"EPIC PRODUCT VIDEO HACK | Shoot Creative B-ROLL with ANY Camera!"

In this video, I'm going to be showing you how you can shoot product videos that look like this.
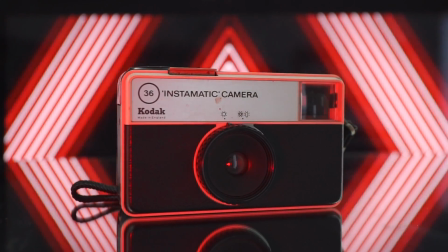This is the ultimate product video hack, and in this video, I'm going to show you exactly how it's done. It's coming up. Hey everyone, Steve here from Learn Online Video, and in this video I'm going to show you my all-time favorite hack for shooting product videos.
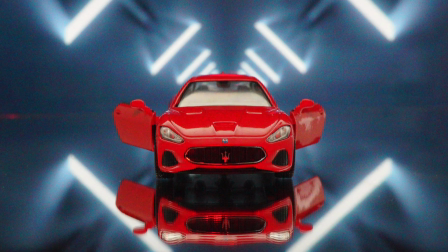This effect works great for shooting both videos or photos and can be replicated using any camera, including your smartphone.
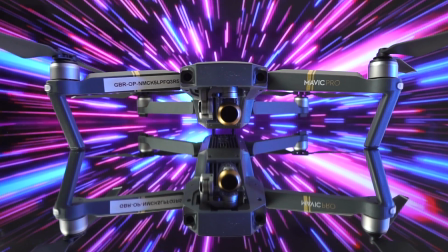And it's completely customizable, so you can really tailor it to the look and feel that you're going for. Today's video is brought to you by Storyblocks. A huge thank you to them for sponsoring this episode.
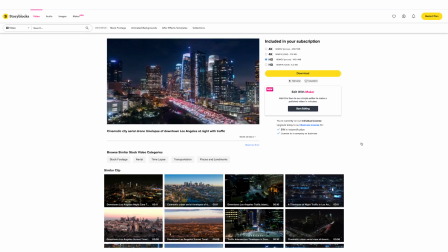I've been using Storyblocks for years. It is one of the best places for royalty-free stock footage, animated templates, titles, music, and sound effects. But more on them later, because right now I want to show you exactly what you're going to need to pull off this hack.
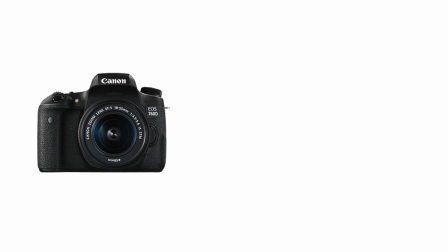Number one, a camera. Any camera will do. DSLR, mirrorless, smartphone, it doesn't matter.
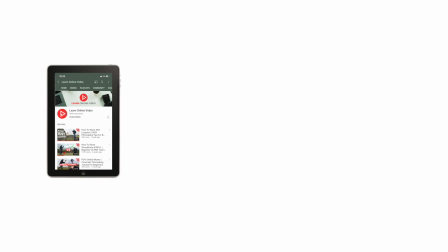Number two, a screen. This could be an iPad, computer screen, laptop, or television.
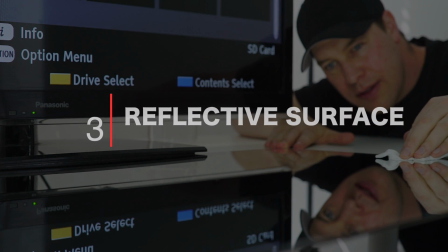Again, it doesn't matter. Number three, a reflective surface. A mirror is perfect.
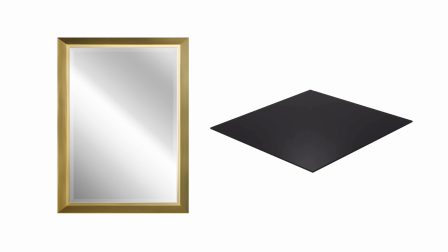A piece of perspex will do. Just use anything that you've got. And number four, an animated background of your choice.
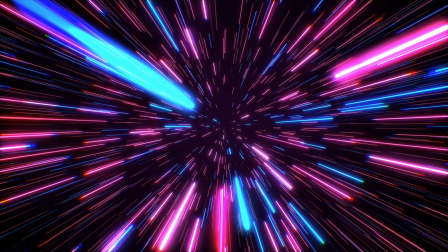I recommend experimenting with a good variety of backgrounds. Try different colors, movements, and styles. And of course, you're going to need some kind of product to shoot. I've got a few products laid out here. I'm just going to show you this effect using all of these because the effect is nice and quick to do, and it'll show you all the different ways that this effect can be used.
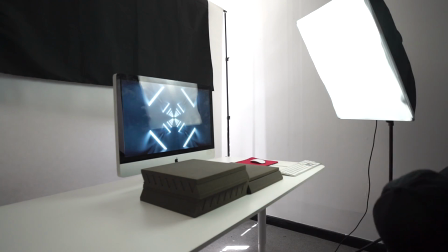Now, as you can see, I've got my digital background on my screen, and the aim of the game here is to create some kind of stand for your reflective surface to lay on.
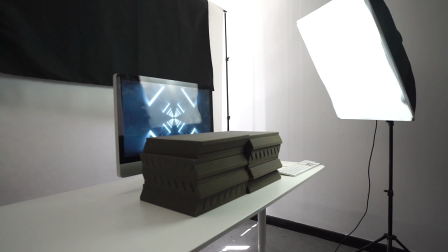I'm using some acoustic foam that I had laying around, but boxes, books, anything will do.
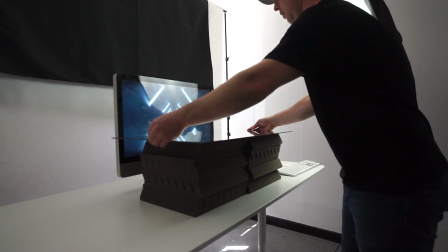Now, I want my mirror to lay exactly halfway up my screen and sit level, not like this.
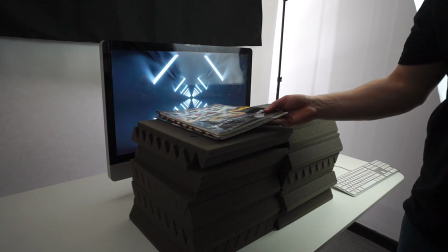I'm going to need to raise my mirror slightly. These magazines will do nicely and allow me to fine-tune my levels.
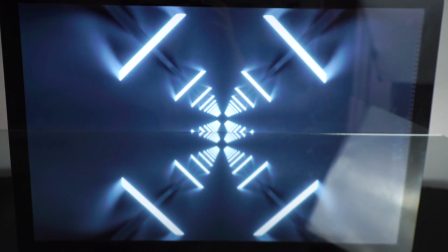Now, the reason for doing this is to create symmetry. If my mirror was slightly off with this background, then the effect would not look symmetrical.
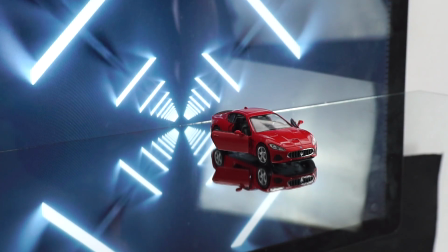Now, I'm going to place this toy car on the mirror. This will be our product for now, and then hit play on my digital background.
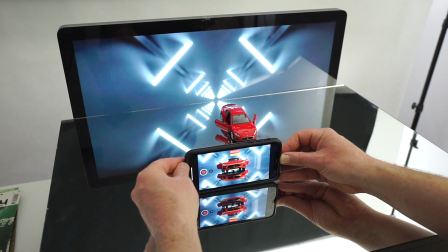I'm now going to take my smartphone, hit record, and start pushing forward towards my focal point, and this is the result.
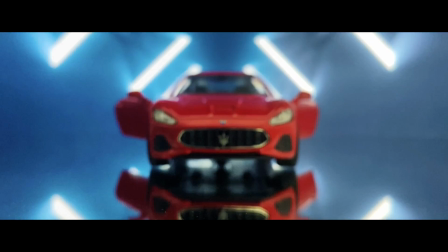Also, you don't need to move your camera for this. You could just put your camera on a tripod and lock it off and have a static shot. This still looks great. Also, if you'd like to add another layer of movement to this effect, then try introducing some light.
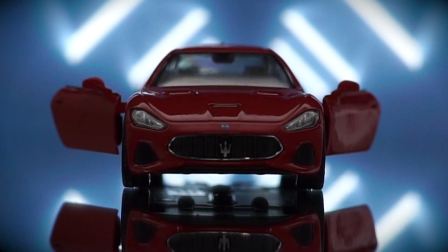I'm using this small LED and slowly shining it on my focal point to reveal it. Now let's mix things up and try a completely different style using this bottle of perfume.
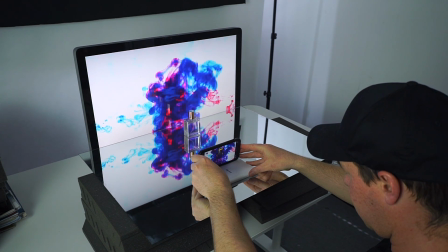This time I'm going to use this colored ink background and keep my camera nice and still.
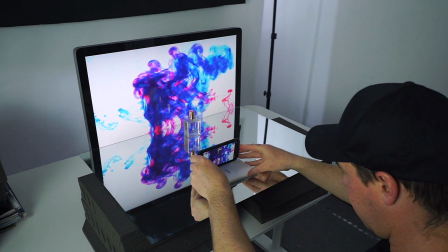Let's take a look.
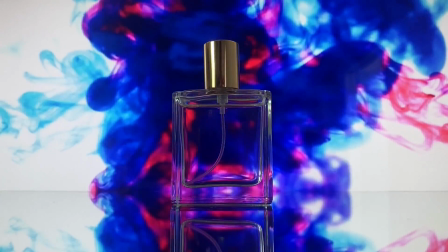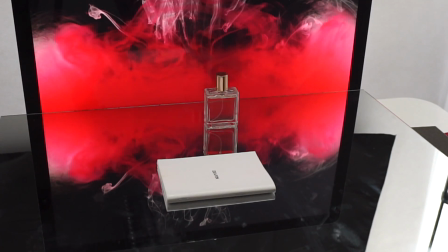Not bad. Okay, now this time I'm going to use this darker background.
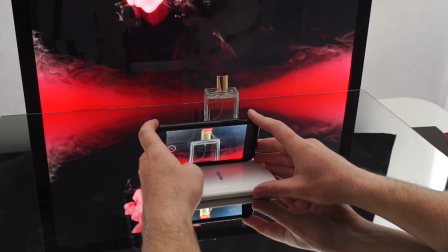I'm going to place my phone on an old manual. This will help me get a much smoother slide across this mirror and pull back.
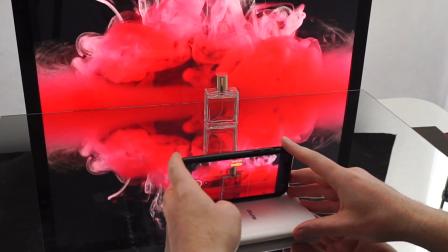This could literally be a one-shot perfume commercial. Let's take a look.
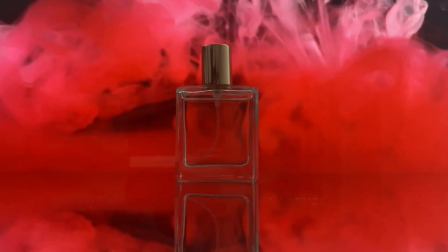What do you think? Not bad, right? To say it was shot on a phone, but how can we improve on this? How can we take this effect to the next level? Well, we could try adding more movement. We could try spinning our product. This would definitely help make things look more interesting.
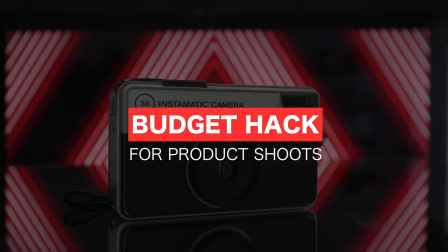Bonus budget hack here, okay?
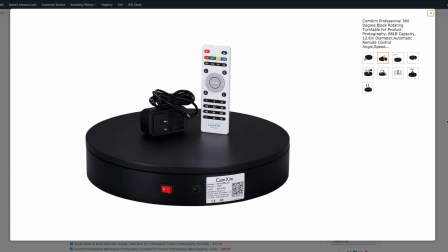Yes, there are of course products specifically designed to spin things, but these can be quite expensive and I don't have one. But what I do have is a Lazy Susan. These things are designed for serving food, but are the perfect way for spinning your products on a budget.
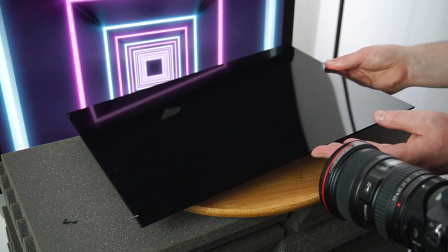I'm going to place the Lazy Susan on my foam and this time use a piece of black perspex and a pair of sunglasses.
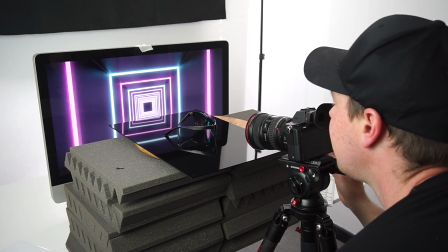I'm also now shooting using a mirrorless camera and a 17 to 40mm lens to see what results we get.
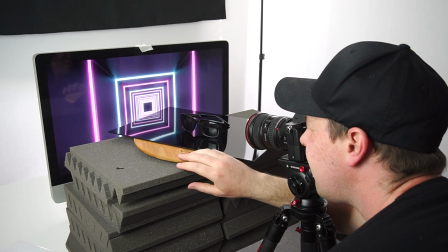I'm going to give my product a little spin and this is the result.
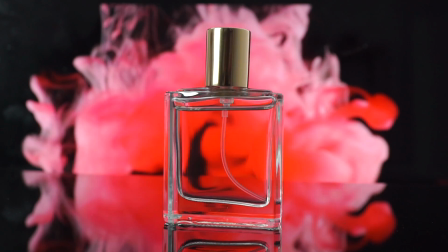Be sure to experiment with this effect, use different products, backgrounds, spin your product at different speeds and get creative. Okay, next up we've got this old retro camera, and this time I really want to add another layer of interest and believability to this shot.
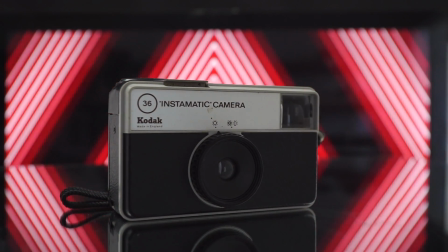I want to try and add some red lights to this product to match the background and really make it feel like it's part of the environment. Now, all I've got is this old LED light that I used in one of the previous shots, but it's cracked and it doesn't change color, and to be honest, it's a piece of crap.
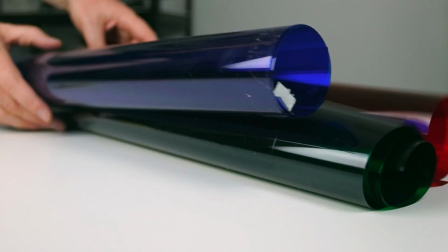But instead of going out and buying a new light that changes color, I'm simply going to use some of this red colored filter gel that I had laying around.
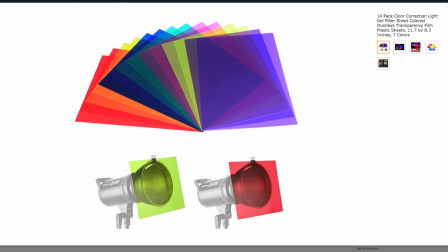You can pick this stuff up online relatively cheap, and it comes in just about any color you like.
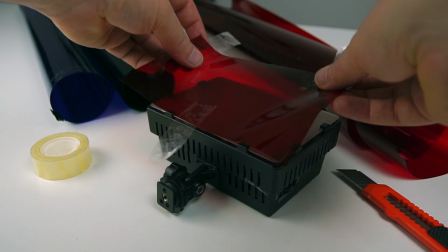I'm going to cut out a small piece of this gel, stick it onto my light, and wave it over my product whilst rotating it.
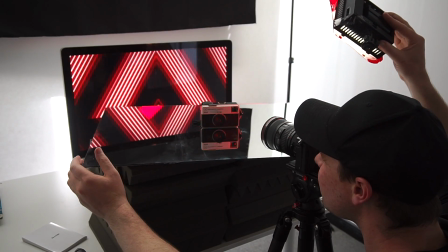Let's take a look.
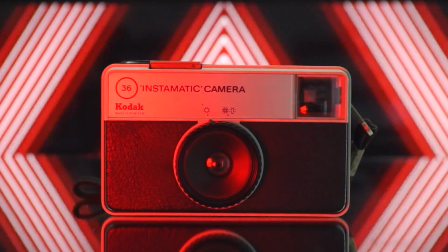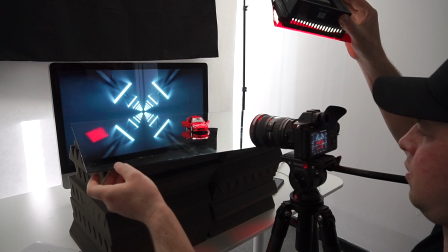I also used this effect on the toy car, and I was amazed at how well it worked.
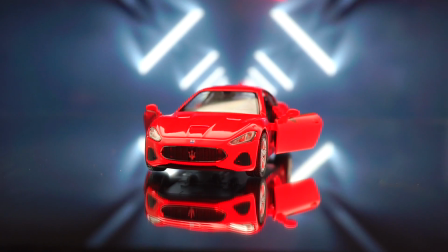The red light bounces off the car and really lights it up, creating a nice contrast between it and the background. And creating contrast between your focal point and the background is one of my biggest tips when it comes to using this effect.
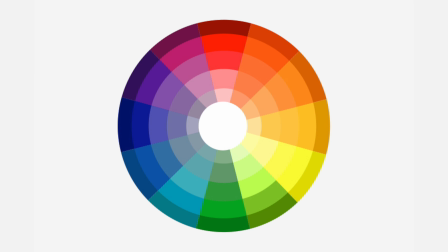Try to use colors at the opposite end of the color wheel for this. Take blue and red, for example. These are at the opposite ends of the color wheel, just like the toy car and the background.
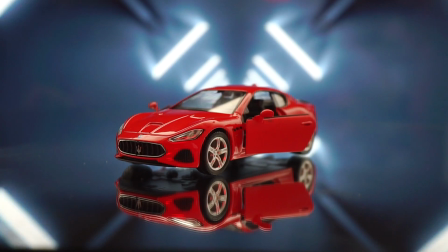This will really help your product stand out and stop them from getting lost. But as always, experiment and do what works best for you. Now, the bigger your product, the bigger your screen and mirror will need to be. Now let's try shooting this drone using a television as our background.
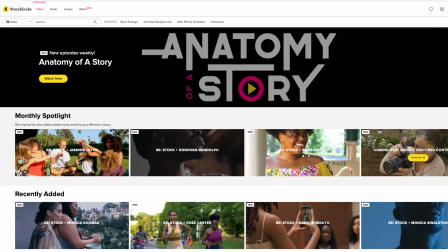But before we do that, let's head over to Storyblocks and grab a few more animated backgrounds for this effect.
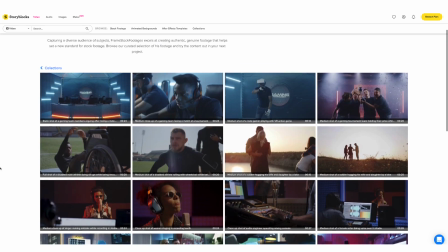Storyblocks literally has over 1 million digital assets to choose from.
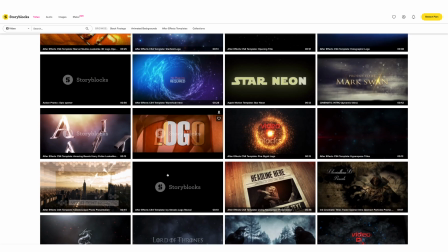Everything from stock footage, title templates that are easy to customize, perfect for YouTube videos.
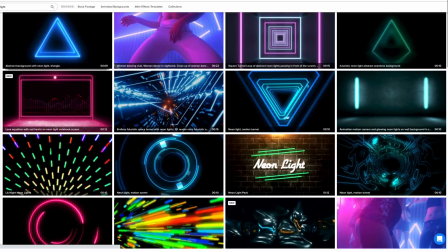They've got music, sound effects, and these animated backgrounds that we're using for this effect today.
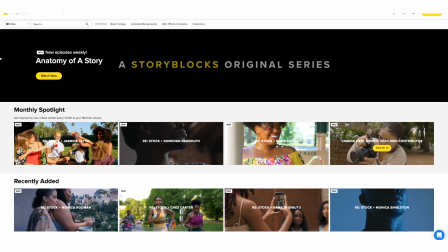Their website's really easy to use, and everything is categorized so it's all easy to find.
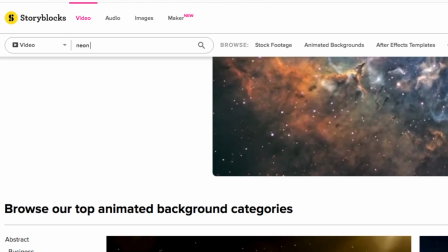Now for this effect, I'm going to search neon light under animated backgrounds and see what we can find.
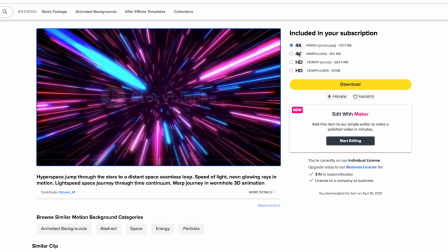Let's try this one here, hyperspace jump through the stars. That looks good. And how about this one, abstract lights?
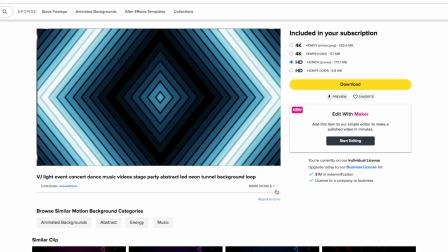And one more, let's go for this one here with the blue diamonds. And this is what I love about Storyblocks.
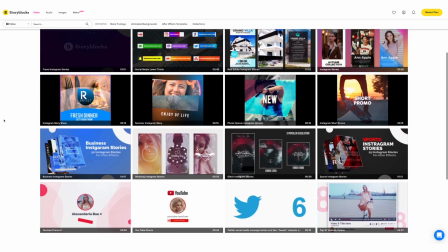They have an all-access plan that gives you unlimited downloads to their huge library of digital assets.
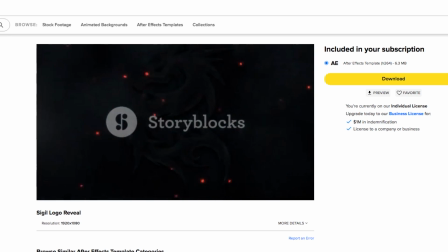So I can just download and experiment as much as I like.
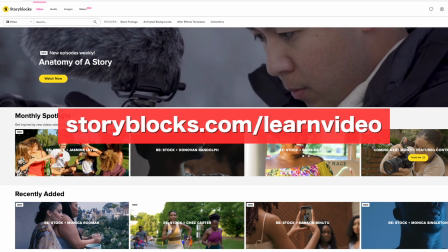Be sure to check out Storyblocks, link in the description below, or visit storyblocks.com/learn video to find out more. So now that we have our new digital backgrounds, let's prep for shooting this drone.
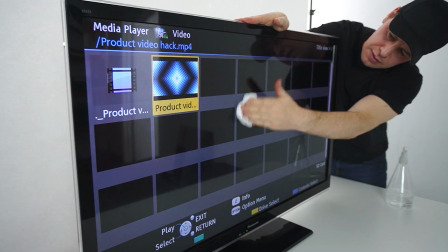This time I'm going to make sure that both my screen and mirror are extra clean with no fingerprints or dust.
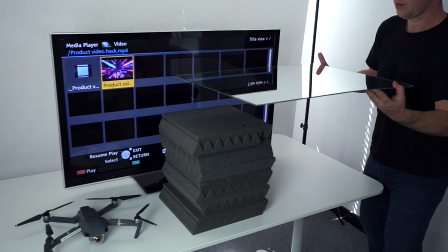Again, I'm going to use some acoustic foam to create a stand for my mirror to lay on and place my drone onto the mirror.
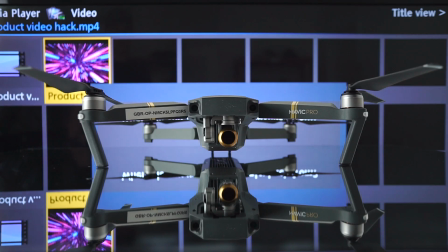This time I put my digital backgrounds onto an SD card and played them through my TV's media player.
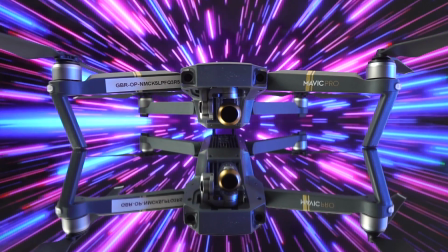This is a static shot of the drone. Not bad. Now let's add some more light and camera movement using this slider.
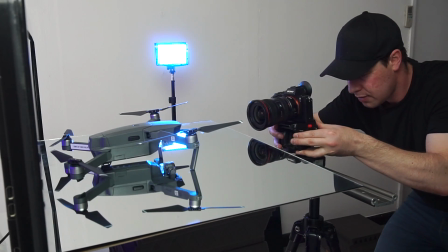Here's the result.
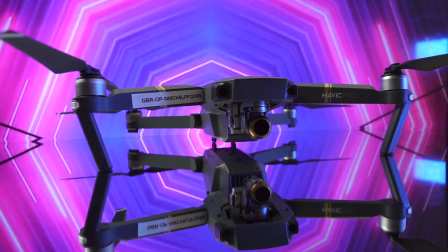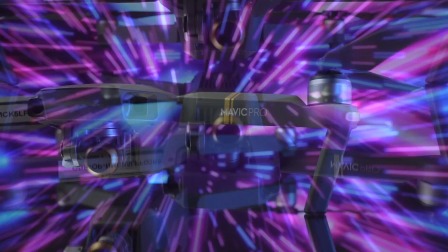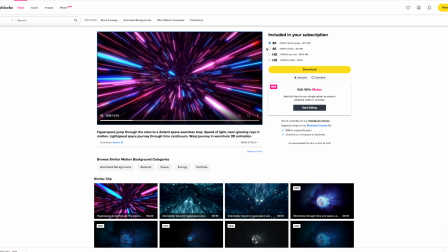Now, a lot of these digital backgrounds are short, between 5 or 10 seconds long, but it definitely helps to have longer versions of these when shooting.